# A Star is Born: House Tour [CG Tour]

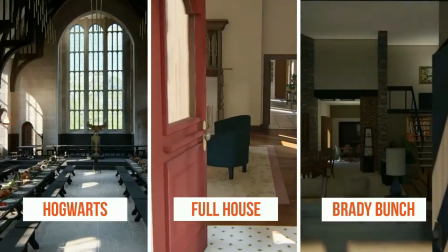(0:00)
What if you could walk around inside of your favorite TV and movie homes? Well, on this channel you can.
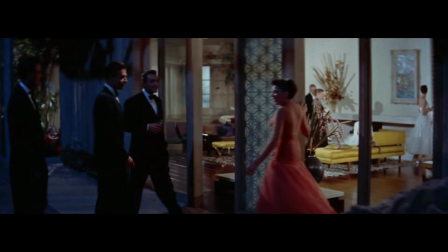(0:07)
Today we'll be touring that gorgeous home from A Star is Born.
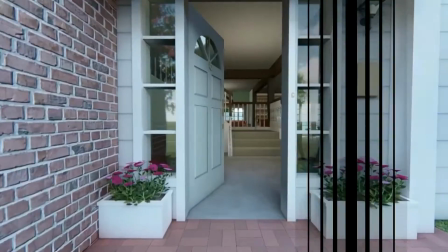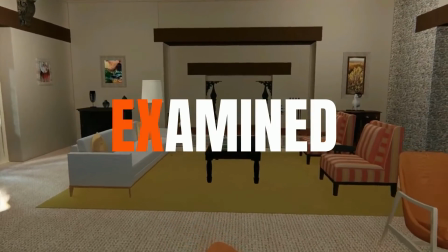Hi, I'm Marina Coates. Welcome to Behind the Scenes and Cinematically Inspired Design. That's right, today we're combining both shows because not only are we going to tour the home from A Star is Born,
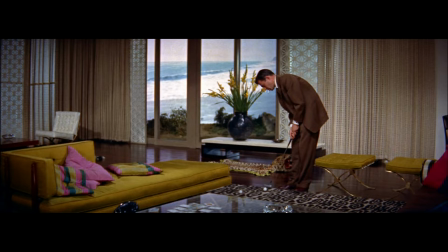(0:35)
but we're going to discover the design principles behind the home that make it work.
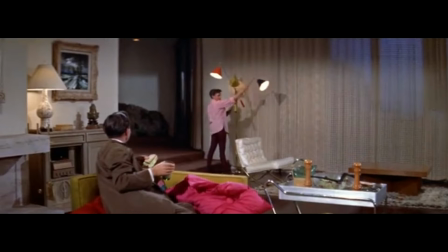(0:41)
Let's get started.
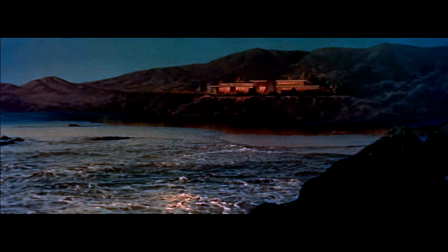(0:43)
The home is situated on a cliff overlooking the ocean, but this home is incredible even without the views.
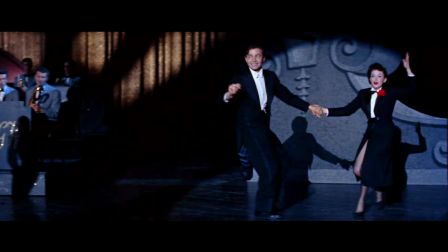(0:52)
The home of two glamorous movie stars, Norman Maine and Vicki Lester,
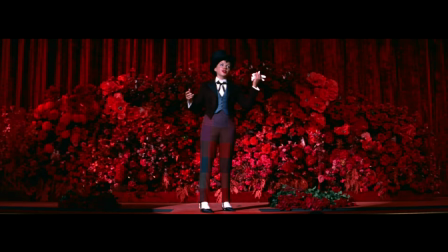(0:58)
definitely calls for a grand entrance, and it does not disappoint.
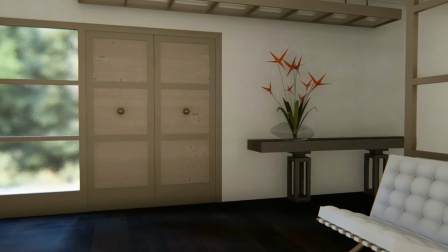(1:03)
A beautiful set of double doors leads us into the entry. They're trimmed out in ashen wood with oversized knobs in the center.
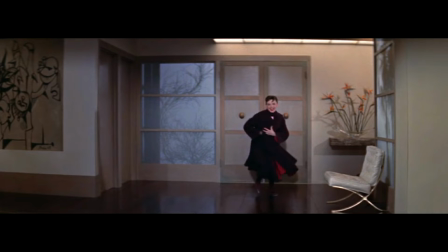(1:12)
Instead of a typical side light, 3 wide panes of frosted glass are stacked on the side.
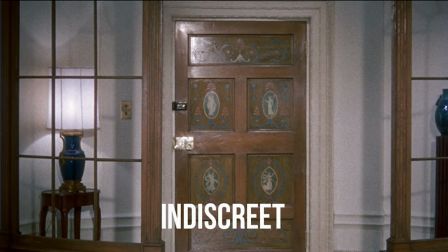(1:19)
Custom doors are very common in movie homes. It's one of the things that sets them apart.
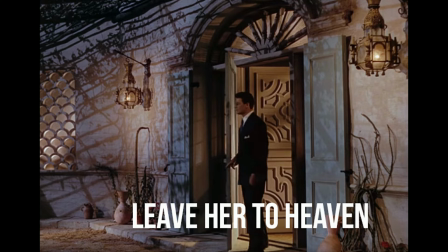(1:24)
Spending a little more money for a unique front door can also make a big difference in your own home.
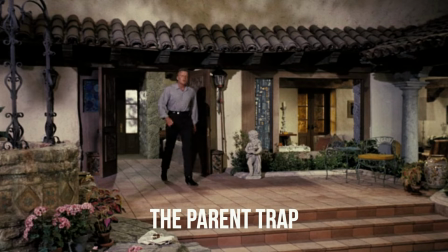(1:30)
You can get a lot of bang for your buck there. And it's the first thing people see when they enter your home.
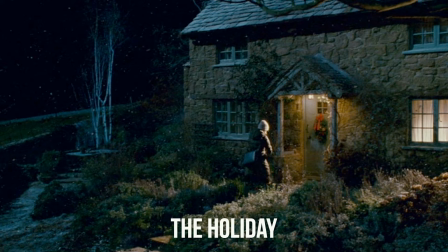(1:36)
The cinema uses it to set the stage for what lies beyond, like a precursor to the design awaiting us inside.
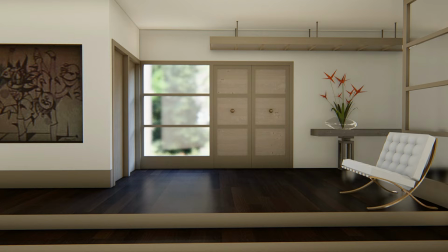(1:44)
Now I'm going to show you the entrance to this movie home, but this time with a more typical door. See what a difference it makes? The cinema knows the importance of making an entrance.
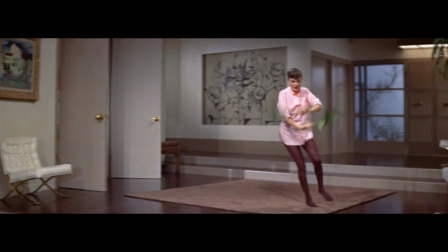(1:59)
Now I want to draw your attention to the next important element of this grand entrance, the steps leading down to the main area. First, notice how wide they are. These are not your typical steps.
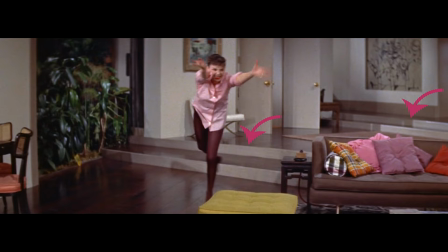(2:13)
Not only are they extremely wide, but they cascade down 2 at a time with large spans of landing in between.
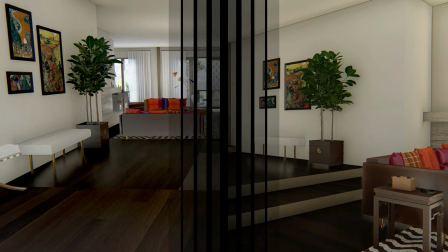(2:21)
The effect is mesmerizing, almost like a waterfall pouring out into the ocean,
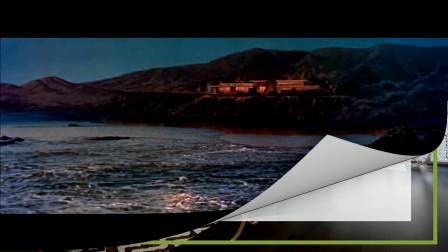(2:27)
perhaps mimicking the topography outside the home. Now we'll take a look at some of the artwork.
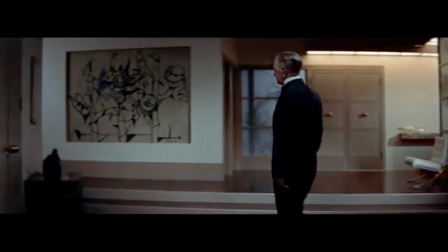(2:35)
This primitive-looking piece is large enough that we can't ignore its presence in the room.
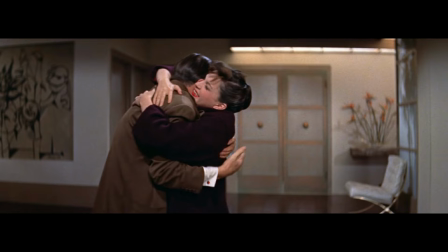(2:40)
And with its placement near the entrance, it helps set the tone for the whole room. It says to us, this is no milquetoast home.
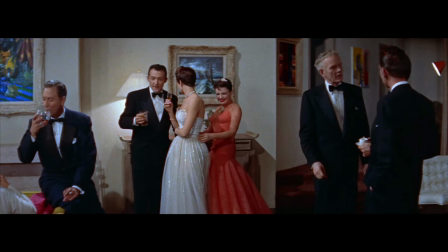(2:48)
Entertainers live here. Their lives are dramatic and larger than life. It also serves a dual purpose.
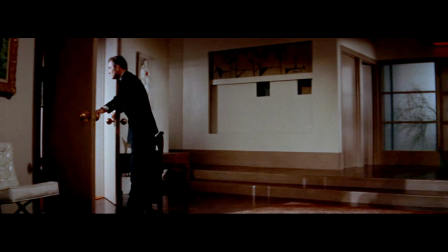(2:55)
Not only is it a statement art piece, but it also rises to reveal the projector when they gather to watch movies.
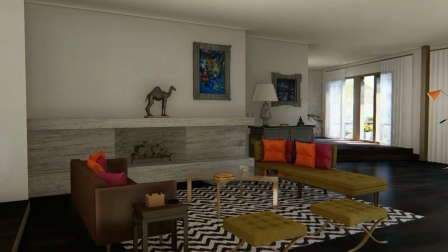(3:03)
Clever. But the painting that really catches our attention,
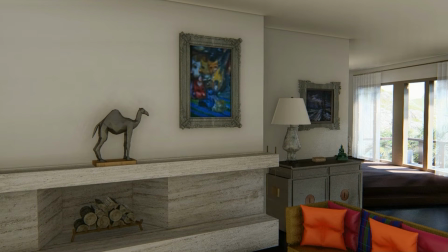(3:08)
both by its coloring and its placement above the fireplace at the heart of the home, is this one.
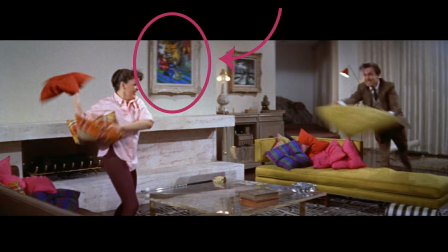(3:14)
A dramatic, colorful interpretation of the classic theater masks symbolizing comedy and tragedy.
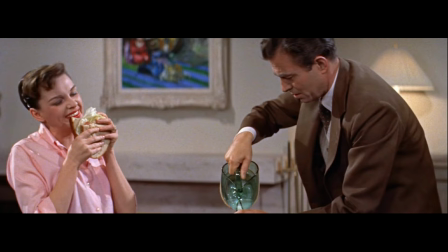(3:21)
Why a painting of theater masks as a primary focus? Well, there's the more obvious and concrete interpretation.
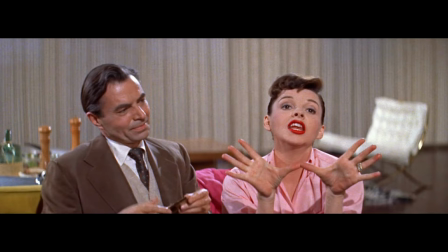(3:30)
They're both actors. But if we look deeper into the metaphor, it's also telling us more about their personal story.
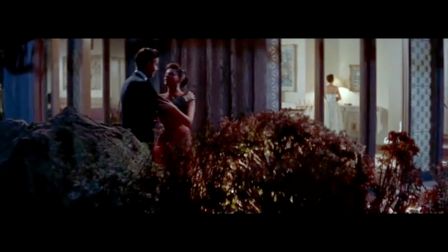(3:37)
That life, though beautiful and intriguing on the outside,
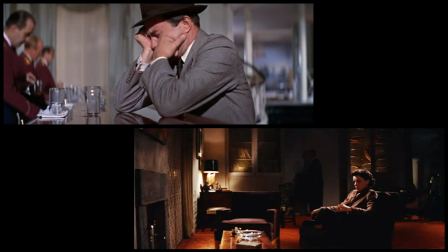(3:41)
often disguises the heartache and pain that exists on the inside, behind the scenes, behind the masks.
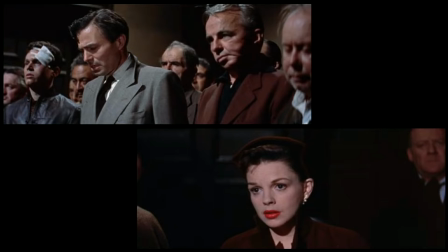(3:48)
And that was certainly true about the characters in this story. Interestingly, we also see parallels to Judy Garland's real-life career.
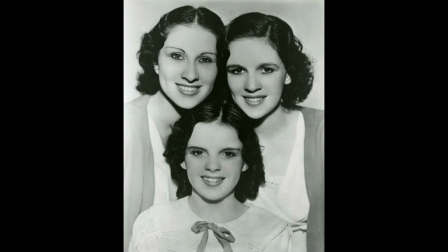(3:57)
She also came from humble beginnings, and through her sheer talent rose to be a huge star.
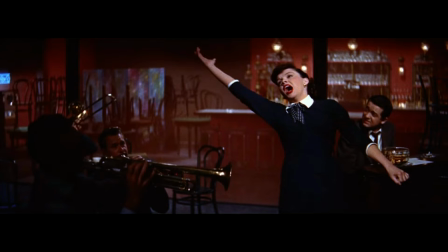(4:03)
And sadly, also grappled with some tragedies in her own life.
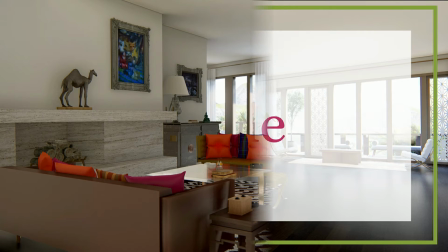(4:09)
Before we take the tour, I want to point out one more element of design at play throughout this room.
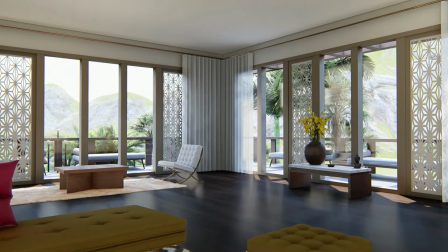(4:16)
And that is their use of scale,
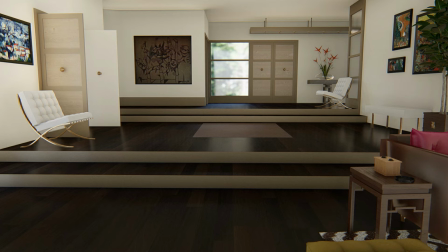(4:19)
such as the extra-wide steps which transform each landing into a stage-like area.
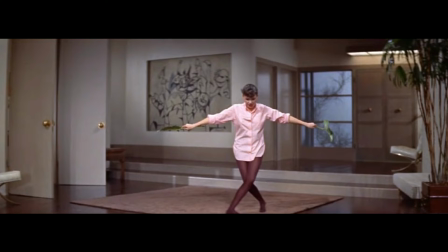(4:26)
Another allusion to their story, their lives lived out on the stage.
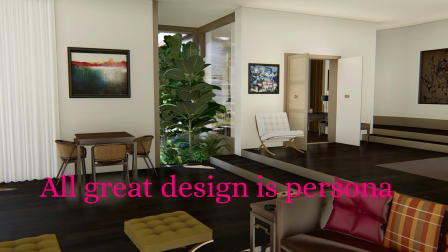(4:31)
All great design is personal.
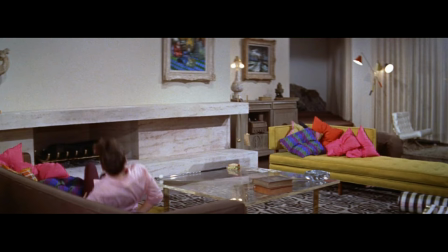(4:34)
And then there's the scale of this magnificent, long, horizontal fireplace that spans the entire width of this wall,
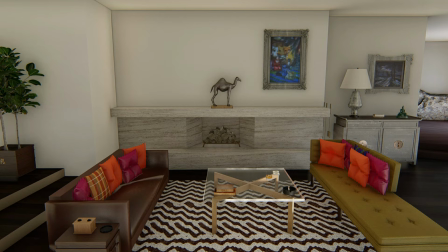(4:43)
transforming it into a showpiece. Let's have a little fun and see what this wall would look like with a standard-sized fireplace. What a difference that makes. Scale can change a room.
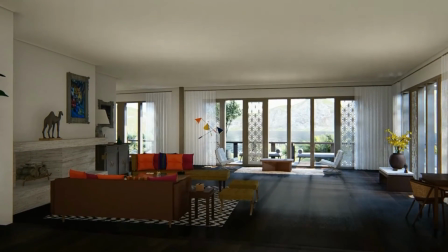(4:55)
Why do we fall in love with movie homes? What sets them apart from other design?
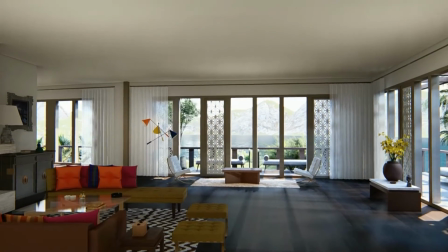(5:03)
The cinema uses design to create a mood and to tell the story of the people who live there.
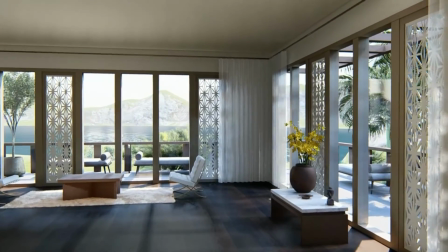(5:08)
In fact, in the cinema, you could say, it's all about the story.
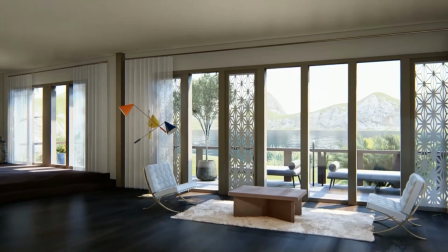(5:13)
It's not about trends. It never has been. That's not their job.
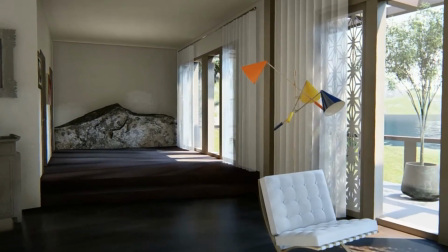(5:18)
Their job is to use design to help tell the story. Before set designers create a home, they first do their research.
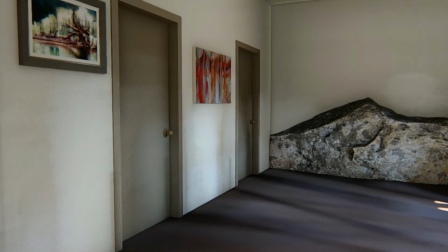(5:27)
They research the characters, the mood, and the story. All of their design springs from this information.
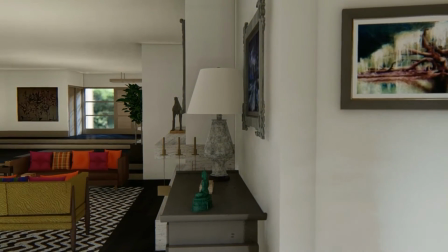(5:35)
The question they want to answer is, how can the design help tell the story?
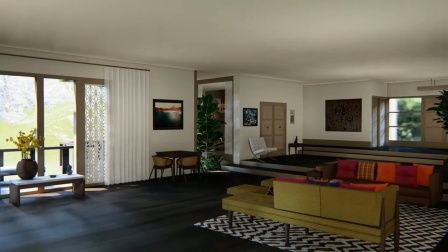(5:40)
How can it be used to help flesh out the characters? And as you've seen, they're not beyond using metaphor to help tell that story.
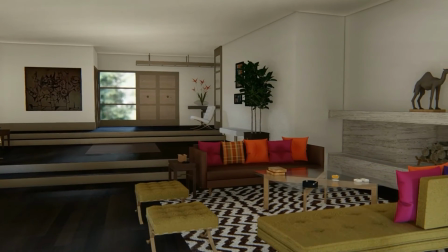(5:49)
They only have about 2 hours to create a mood and to tell us everything
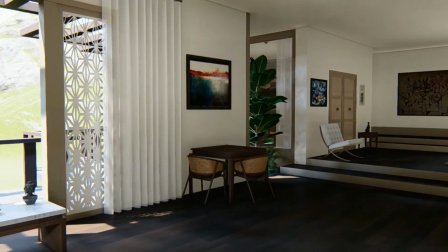(5:54)
we need to know about the story and about the people living that story.
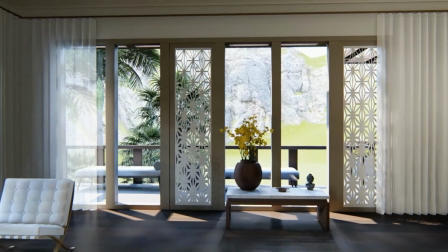(5:59)
Because of this, they have learned techniques and principles that condense down the design so that it has the greatest impact.
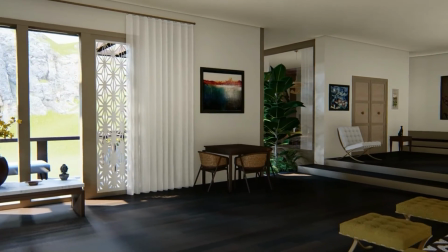(6:08)
You can apply these same design secrets and they will have the same impact in your home.
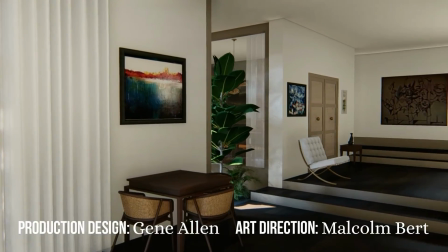(6:14)
Your design can create the mood you want there and help tell your story.
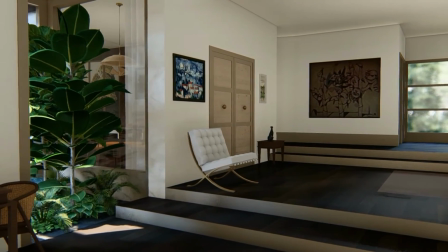(6:20)
Don't use design to just include your story. It's all about the story.
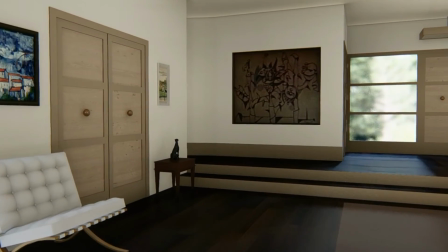(6:25)
And your story should be the star of the show. Remember, all great design is personal.
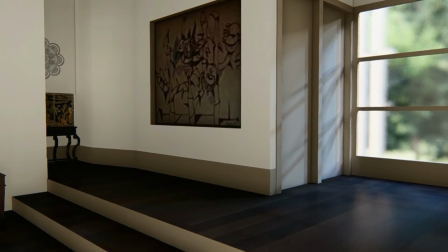(6:33)
I'll put a link below to my design series,
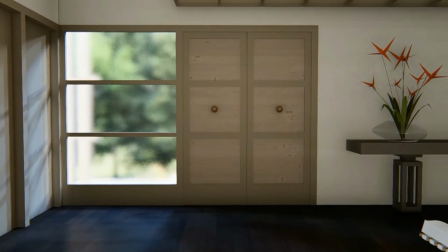(6:36)
Cinematically Inspired Design, where we learn how to take the design secrets from the cinema and bring them into our own homes.
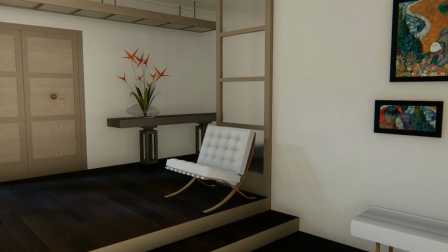(6:46)
When I was creating this home, I was originally just going to show the living room,
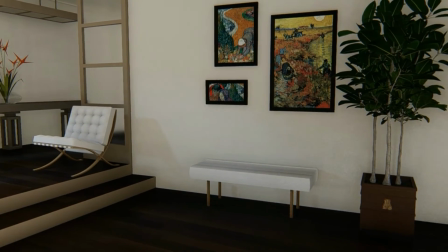(6:50)
but I ended up having to create parts of the den because they could be seen from the living room.
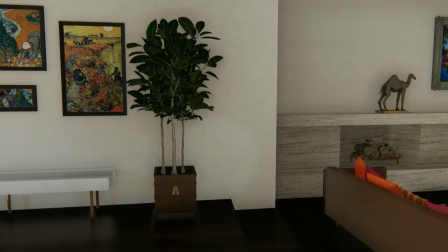(6:56)
And in the process, I ended up absolutely falling in love with the den.
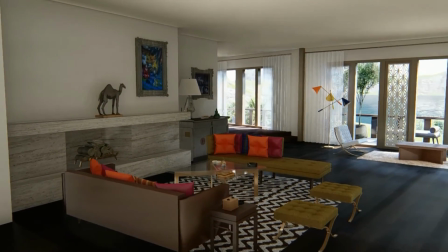(7:00)
In fact, I loved it so much that I decided to complete it and include it in the tour.
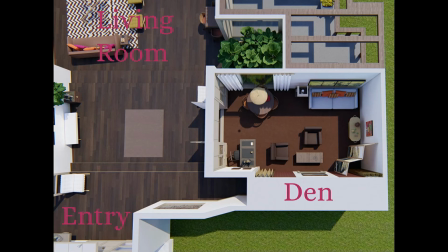(7:06)
So that's coming up next. Let's start with an overhead view of the den to get our bearings.
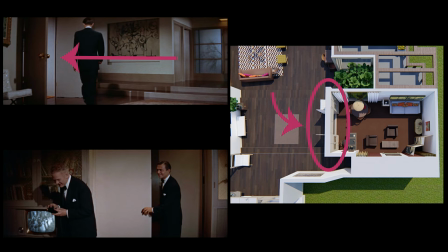(7:14)
These double doors here, just off the entry, are where they would enter the den.
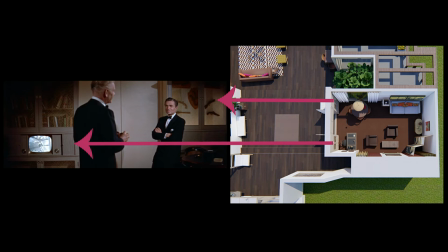(7:20)
There were built-in shelves in the walls on either side.
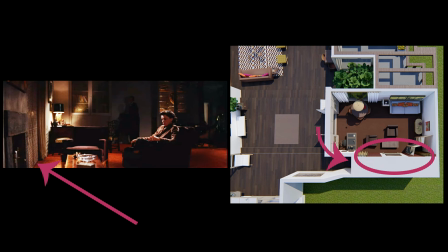(7:24)
On this wall, seen towards the end of the film, is a rustic fireplace.
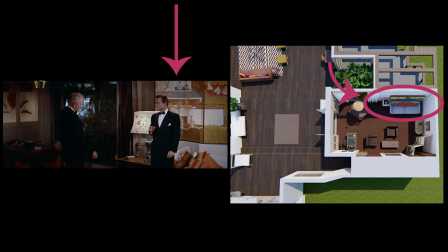(7:29)
This wall had a sofa with a large Japanese panel behind it.
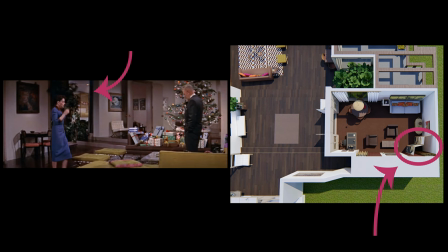(7:34)
In this corner, we caught a glimpse of a folding screen with Japanese art on it as well.
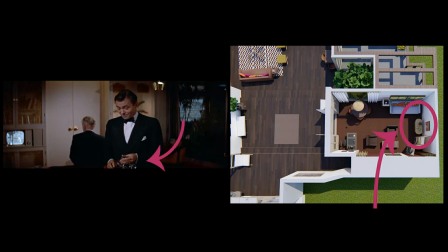(7:39)
And on this wall, the fourth wall, that was never shown to us, we can see in this scene that there must have been a bar there.
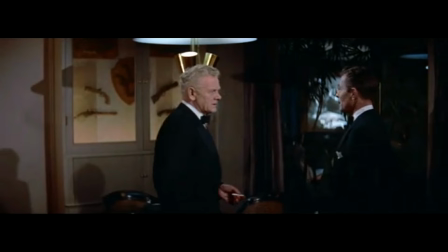(7:47)
In this corner, there was a games table, and over the table was a wonderful mid-century modern brass lamp.
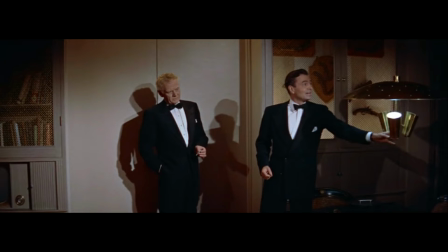(7:55)
It had an interesting feature. It could be pulled down and then released to go back up. I believe this lamp was another possible source of cinematic metaphor.
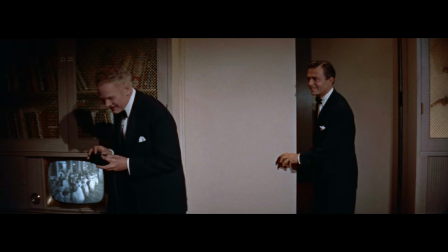(8:06)
Norman Maine follows Oliver Niles, played by Charles Bickford, into the den.
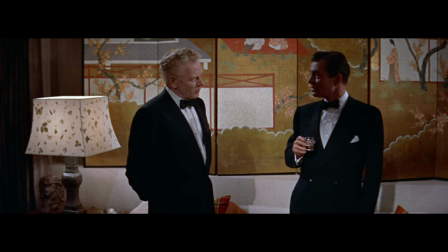(8:11)
In this scene, Oliver tells Norman that his career is over.